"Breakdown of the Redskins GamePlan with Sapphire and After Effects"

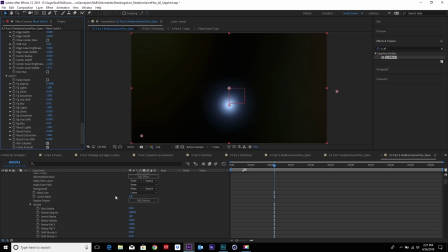(12:34)
And there we go. So that's the flare that I created for this project. So let's go back and look at how the other ones look.
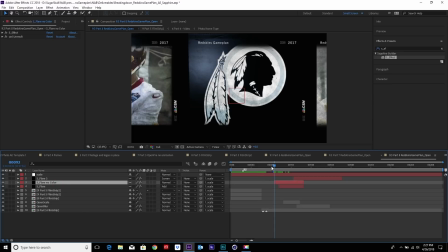(12:41)
So we have these flares here. We have nice highlights coming up.
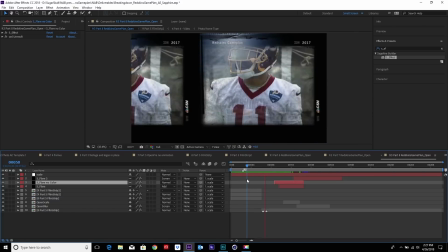(12:46)
So basically now we have some atmosphere that moves through the project.
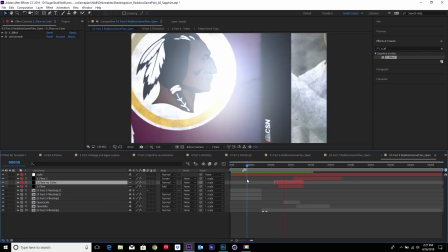(12:52)
It just makes it look a little bit more realistic, almost, and more interesting altogether.
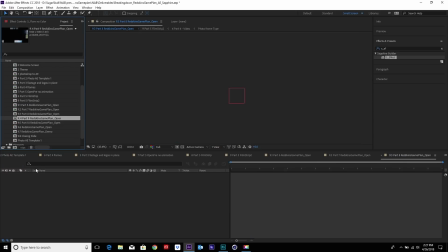(13:00)
And of course, next thing to add, who doesn't like, let's add some particles.
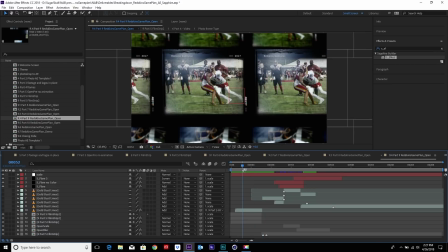(13:07)
Everybody likes particles. Basically just starting to add more depth to our project. You can see these particles right here coming out, these gold particles.
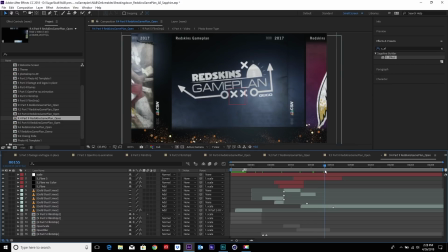(13:21)
These are pre-rendered particles that we created just to make it move faster. We're also using the color gold because almost all of our lighting that we use on this project is blue.
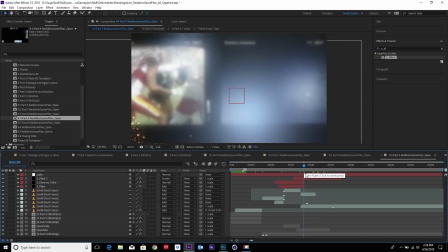(13:30)
We wanted to have a little bit of kind of separation from it. You can see right here is nice style.
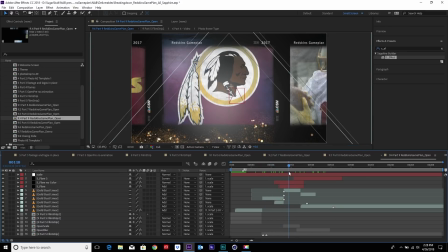(13:35)
So everything looks real. So now we're starting to get, you know, just more interest. We want to keep everything moving and look very dynamic.
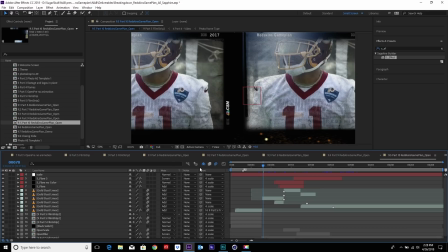(13:44)
Finally, the last thing we want to do is kind of do some last finishing touches. So for that, I'm going to add a blur vignette.
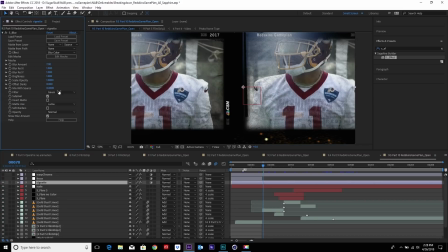(13:52)
Again, I'm using the S blur. So all I'm doing here is adding a blur vignette.
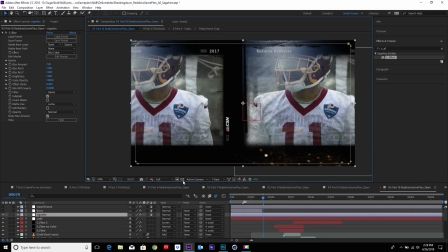(13:57)
As you can see, I have a mask surrounding it. The mask is also intended to look a little bit like a frame, like a film frame, not just totally square. I mean, we're just blurring a little bit the edges at the end of the frame, so we have
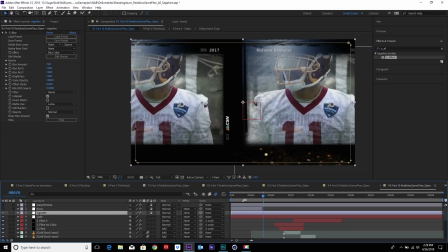(14:12)
a look a little bit of that this was shot in with lens in a film. Then we're gonna use a little bit of super rack focus at the beginning. You just add a little bit more blur, a little fake motion blurs. You can see right here, if I go back to
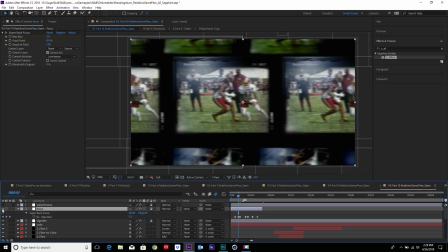(14:31)
where we added it, it's a teeny bit added, but that just gives you a little bit of extra detail to it. And then finally, I like to add another Sapphire plugin called the Warp Chroma. And I think this plugin is pretty cool to make things look just like a final touch and look a little realistic.
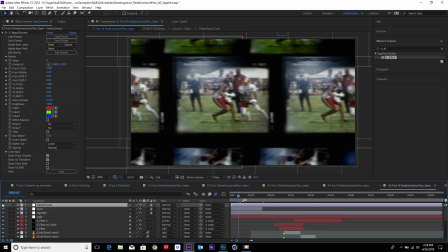(14:48)
It reminds you of adding the look of like old TVs or TV pixels. It separates these colors, like this two red green and blue. It's really, it's kind of subtle. Let me just turn it on and off for you guys. So you can see it's a tiny bit subtle.
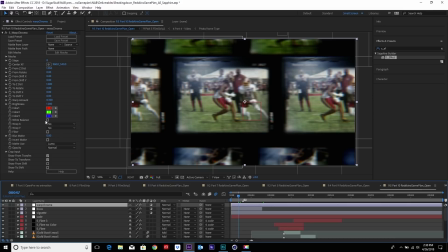(15:03)
To show you a little bit better, if I turn this to 2, you can see how now you start getting the color difference right here. But I don't want it that high. I want a little bit, just a tiny bit of separation of the colors, making it just a little bit more,
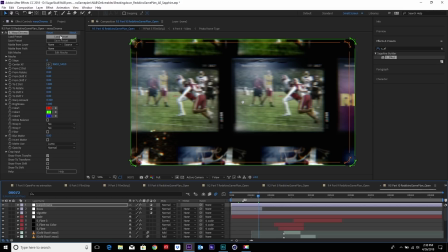(15:24)
just adding, more details. As you can see, if you ever load this plugin by itself,
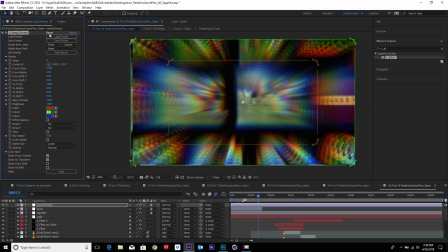(15:33)
it looks like this, and that's gonna, you know, it's gonna be really difficult to get the achieve the quality look.
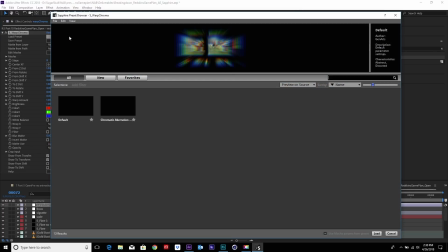(15:37)
So one thing I like to do is go back, load it, something that is already has been worked on.
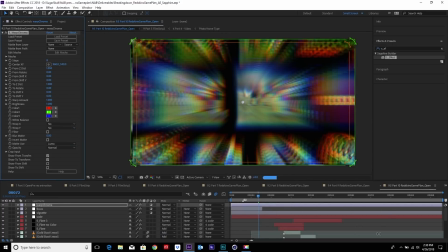(15:45)
I like the subtle one, and for me, it comes in as 1.
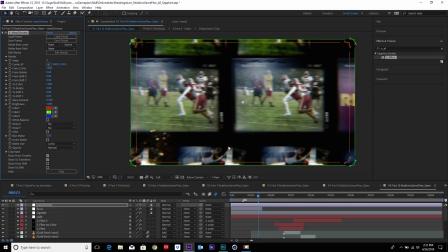(15:51)
I think it's a little too strong for my like, so I'm gonna turn it on to 0.3. And then you can see that here it is, and here's our final one. So if we go back, see how it looks.
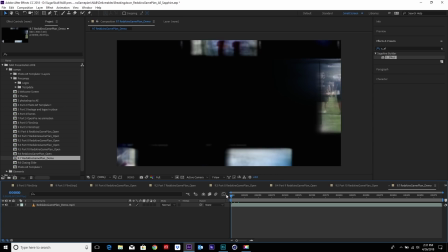(16:04)
Let's check it out.
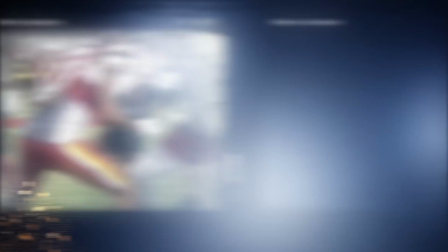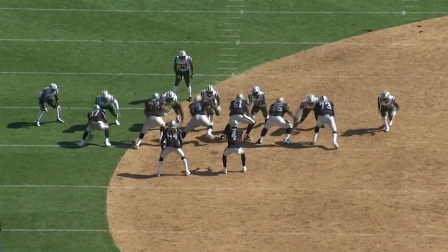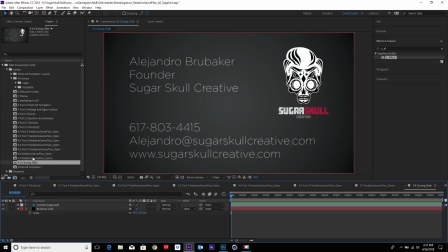(16:16)
All right. Well, again, my name is Alejandro Brubaker. I'm the co-founder of Sugar Skull Creative and Animator. I hope you found this helpful. This After Effects and Sapphire breakdown of the Redskins game plan. Thank you very much.